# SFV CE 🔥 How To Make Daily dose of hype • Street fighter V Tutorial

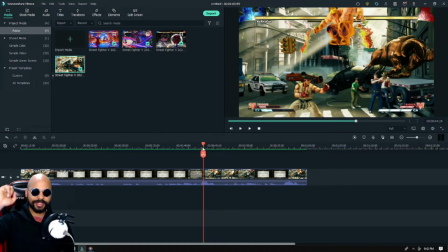1992s
We want to clip off a part where Bison's second stomp is midair. So when we transition downwards, it will transition when Alex is midair, going downwards and hitting forwards, still keeping that momentum and that kinetic energy.
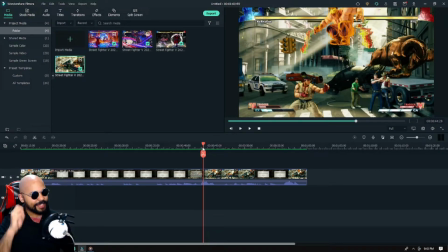2011s
Remember, kinetic transitioning. This is what Daily Dose of Hype is built off of.
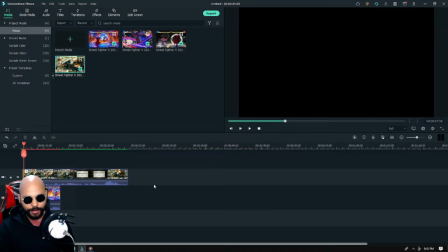2019s
So we're gonna finish this entire sequence with that. So let's get that started.
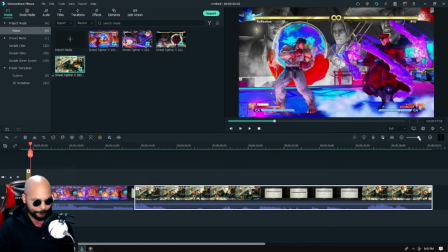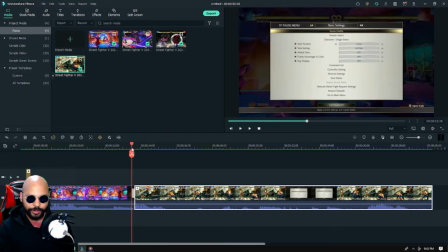2042s
Alright, let's see. So Bison.
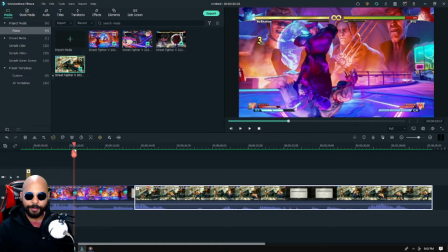2046s
So when Bison, the thing about Bison's stomp, the second stomp, is that the camera moves.
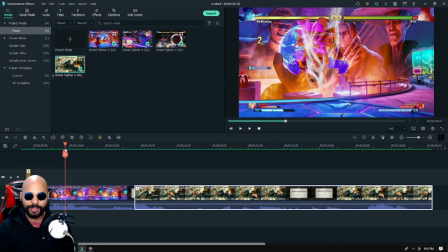2053s
The camera zooms in. That's a new feature, by the way. So yeah. So right away, we're right midway, as you could tell, Bison's getting ready to stomp a second time.
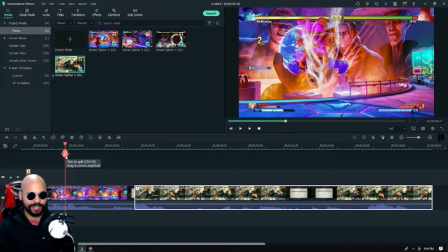2069s
We're gonna go like this, so you could see Bison getting ready for a stomp, and then we're gonna move to Alex.
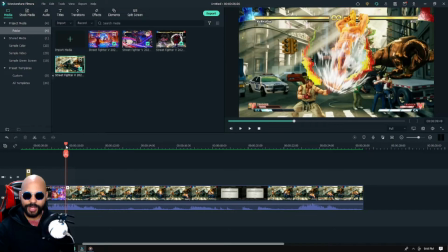2078s
The sad thing about Alex is that he doesn't really have a zoom in, but you could give him a zoom in. you could do that,
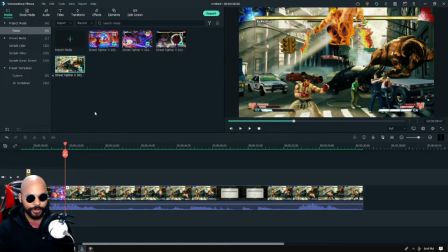2085s
but we'll focus on that topic a different time. So right away, as Alex go for a second stop, we're going to get a transition. We're going to go back into speed blur. So what one thing I like using is this blur
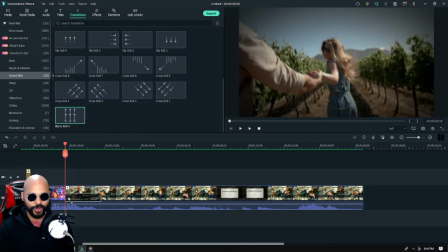2102s
whirl number 4.
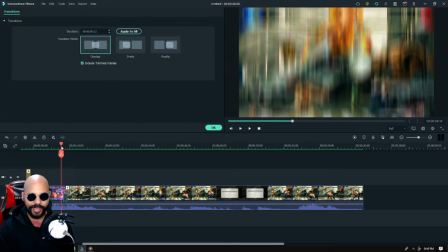2105s
So because it gives like a really cool like effect where it's just like it goes down and then stops and it just rubber bands back.
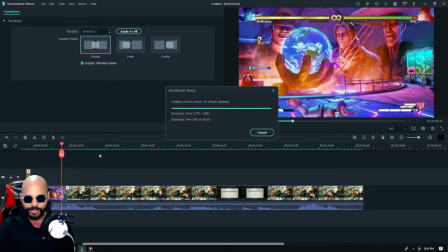2113s
So we're gonna see how it looks, and then we'll see how.
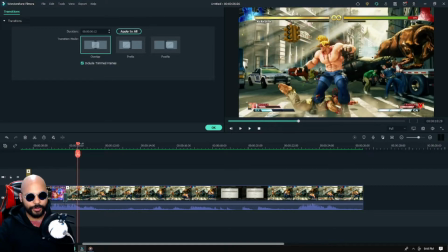2116s
And all right, so right away you could definitely see
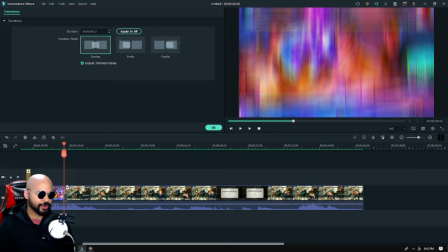2125s
Bison getting ready to stomp though. But once more, there's too much animation, aka there's too much duration.
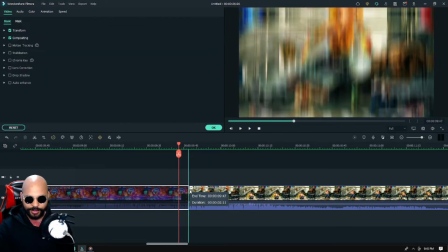2134s
So we'll have to increase the replay again.
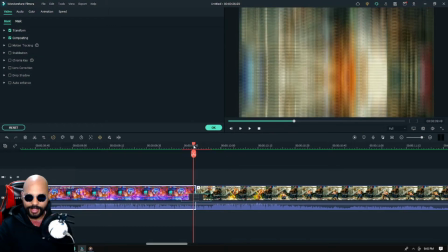2140s
Like I said, I go through this all the time.
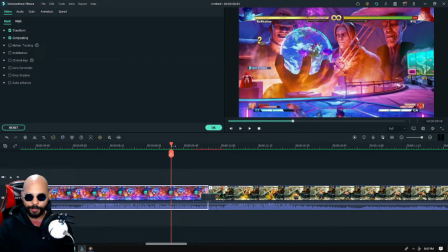2144s
Or better yet, we could increase it to the point where Bison literally stomps on Ryu. So we'll get ready for that.
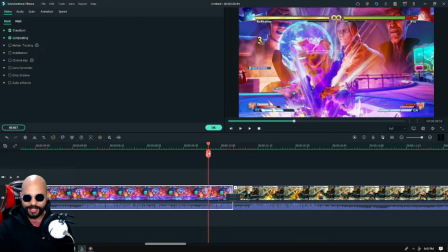2156s
Okay, maybe that's a little bit too much.
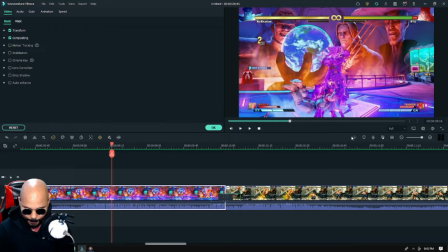2164s
Yeah, so here we go. So let's take a look at that. So, all right, so let's take a look at that.
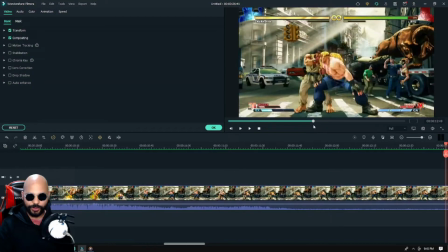2173s
That looks good. It's a little bit rushed. It's a little bit fast. So we're going to increase once more.
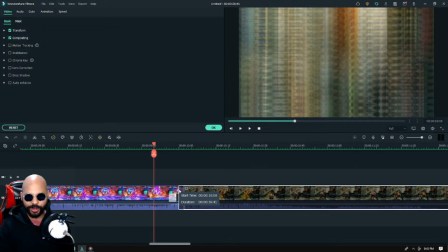2181s
We're going to increase the duration of this clip, the beginning of this clip.
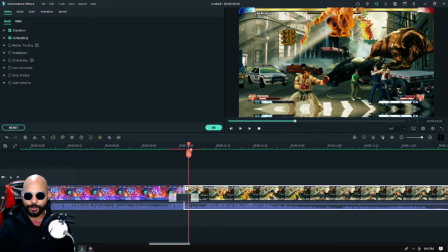2185s
So now when you look at Alex going downwards, you could actually see it and feel it.
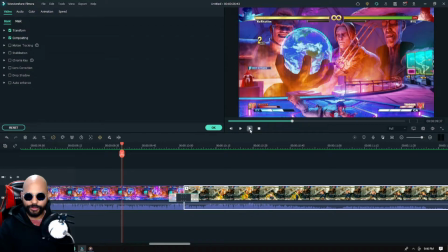2191s
So we're going to refresh. Yep, you see that?
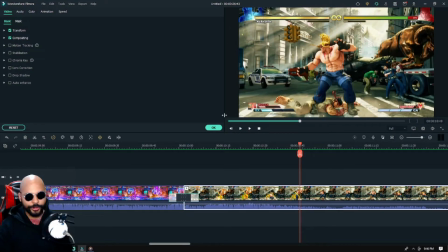2199s
So now let's watch our little compilation video, shall we?
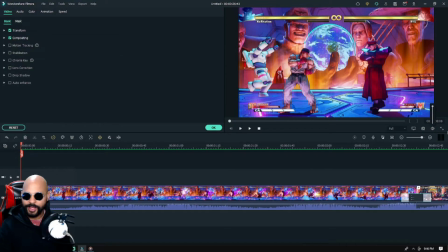2205s
And see how it looks. We're gonna turn on the sound and see for your guys' self what we made.
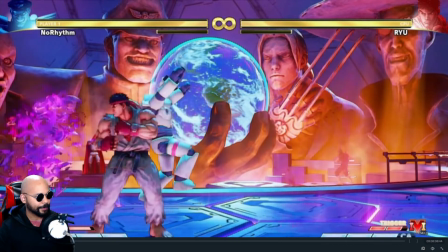2213s There you are.
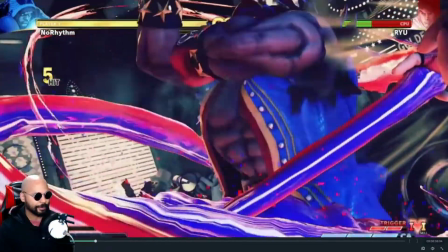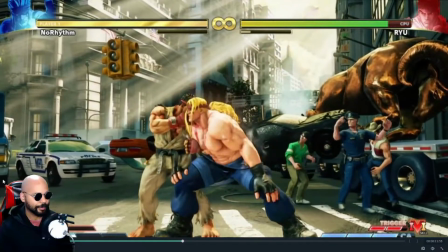2223s I'm ready.
All right.
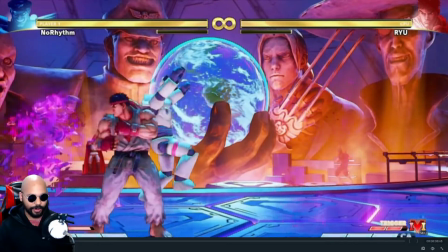2230s
Let's watch that again because I want to watch that again because this is the thing why I like to call the editor's curse.